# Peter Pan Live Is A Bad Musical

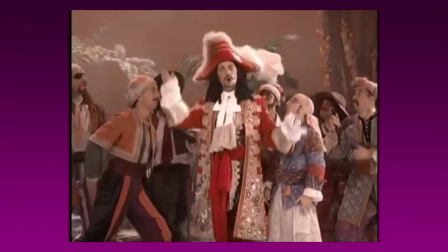(4:06)
And I can just roll with a lot of my fiction, like accepting Hook's men can all play the instruments.
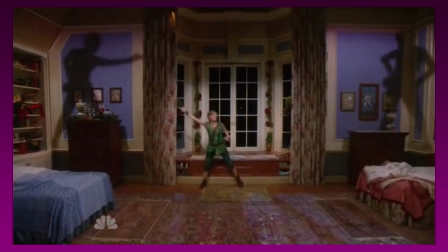(4:11)
But the shadows don't work here. As soon as I see them, I can only think of the scene as a person dancing along with the projection device you
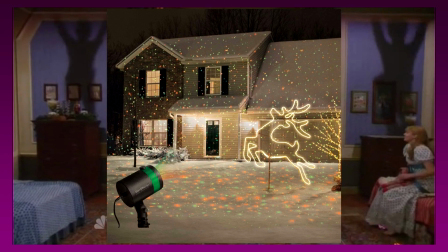(4:19)
see outside of suburban houses in December because of how obviously they're not attached to Peter.
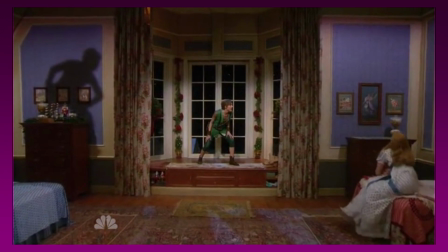(4:24)
It's made so much worse when they suddenly turn into doves, something that no shadow can do.
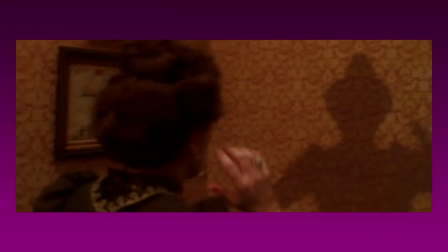(4:29)
True, shapeshifting was an ability of Peter's shadow in the 2003 film, but not every viewer has that context to draw from, and it's a huge ask to accept when we're still baffled by the fact that Peter has two detached shadows. A good part of my criticism on the extended/added songs come from the Walt Disney and Stephen Sondheim understanding of songs and stories.
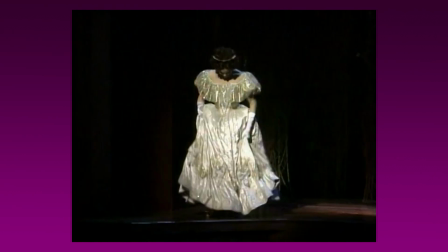(4:51)
That musical numbers should advance the plot or characters in some way. That's why I struggle to watch older musicals where the songs are more of a break from the story at hand rather than an addition to it. In my mind, they need to say the things that can't just be easily done with dialogue.
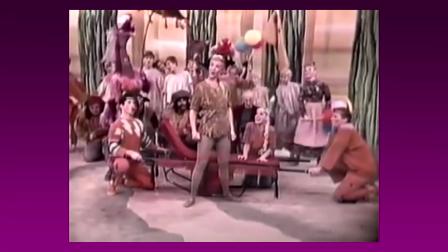(5:06)
And Peter Pan already does that in previous versions. Songs are used to express the jubilation the characters are feeling, their mottos on life,
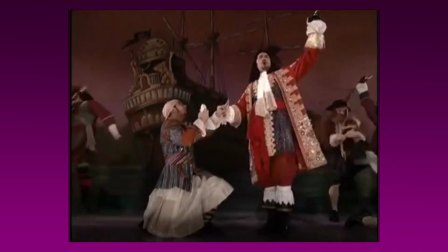(5:14)
the glory of Neverland, or to be a creatively in-universe way of Hook coming up with his next scheme.
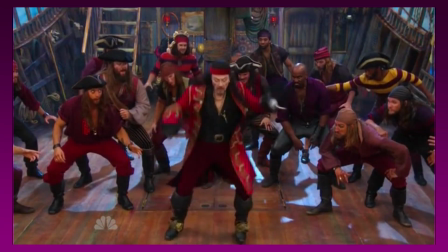(5:19)
But in this one, that's not so. Hook getting a song about what he wants after Peter's death doesn't round him out as a person,
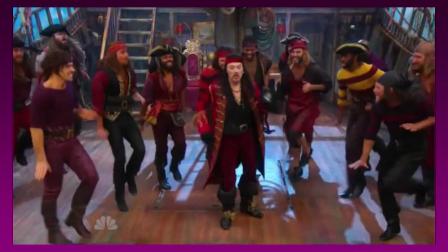(5:26)
but instead takes away from his menacing, one-track-minded desire to kill Peter.
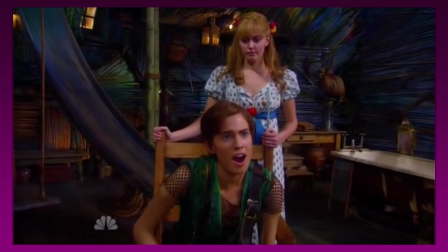(5:31)
Pan's song about how it sucks for your parents to move on from you was already accomplished in him explaining with dialogue what he faced when he went home.
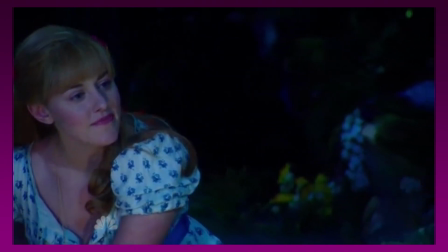(5:39)
We already knew Wendy was very sweet on Peter and how she acts around him,
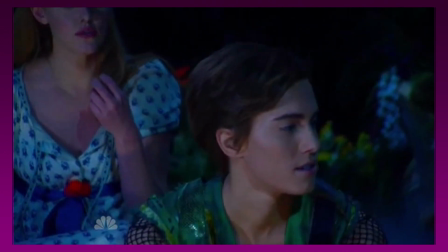(5:43)
and the reflection of their relationship being pretend was already explored before Wendy decided to go home. So much time was wasted, not just repeating lyrics, but also repeating notions already touched on in speech.
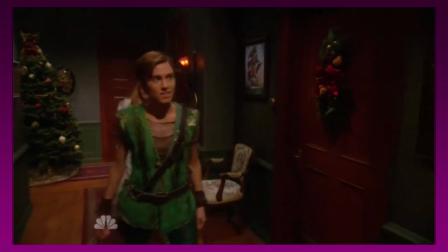(5:55)
Then you have the scenes that lead nowhere, like Peter and Wendy in the hallway outside the nursery.
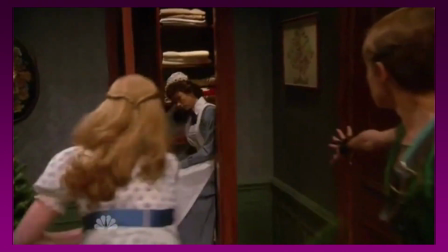(5:59)
What we learn there is that the maid doesn't do her work, some momentary lip service to the Hook and Pan rivalry,
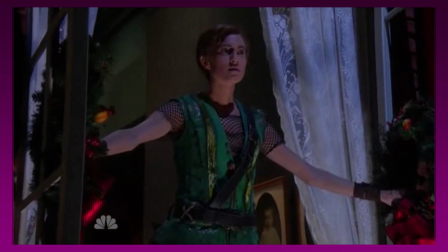(6:05)
and that Peter is being longing about something as he gazes out the window. Nothing is touched on later or is enhanced by the scene being there. In fact, you could delete the scene altogether, and nothing would change except for the comment Mrs. Darling makes about the maid sleeping instead of making pudding would have no payoff. The more time you demand of your audience, the more you should be enriching their experience of the story you're telling.
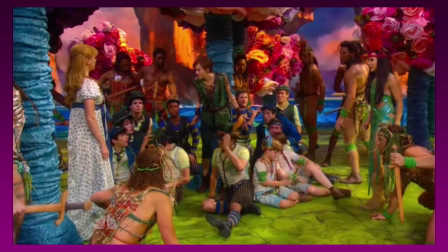(6:28)
But when you have scenes like this, or like with Tiger Lily and Wendy arguing about taking on Hook, you take your audience out of the immersion theater requires. It makes them remember that they're not in Neverland, and slowly they start to think that their time would be better spent elsewhere. Because of confusing moments like the shadows, the continual reprises, and the addition of songs and scenes without a point, we're left bored and feeling like the show is dragging. Peter Pan is a short and succinct musical. It gets to the point and hits each beat with only the precise amount of time needed to get across its most important elements.
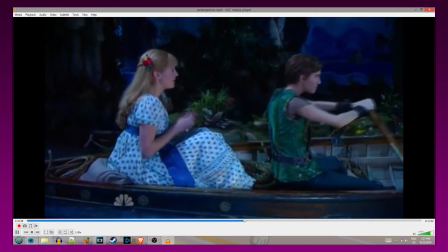(7:01)
Many versions run for about an hour and 40 minutes, but Peter Pan Live goes on for about 2 hours and 10 minutes. You feel every second added in to reach this runtime, as again, the bits filling the gaps don't enhance the story or the characters in it. I can't personally say why the padding is there, but one could probably guess it was to fill a specific time slot the showrunners wanted.
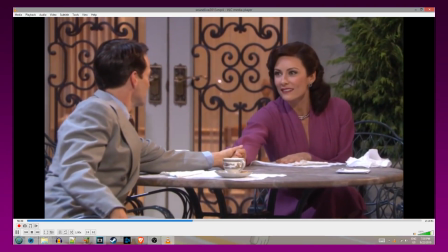(7:23)
The Sound of Music, which NBC performed the year before, is a much longer show, running about as long as Peter Pan Live. That may have set a precedent in terms of the amount of possible ad slots that could be sold, especially for such a high-profile annual event. With all this in mind, there's a question that comes up. Could they have padded Peter Pan Live with good things? Scenes and songs that make sense and enhance the narrative? Well, there's a wealth of other versions that could have been used as sources, but then again, we have the concern of restating what the musical already does, and further creates the possibility of drastically altering key scenes that the show is known for. Really, I can't think of anything so substantial that would be a beneficial addition that could also make the runtime cross the 2 hours mark. I also can't even think of a combination of material that can do it. Perhaps more creative minds can, but I wouldn't be surprised if that isn't so.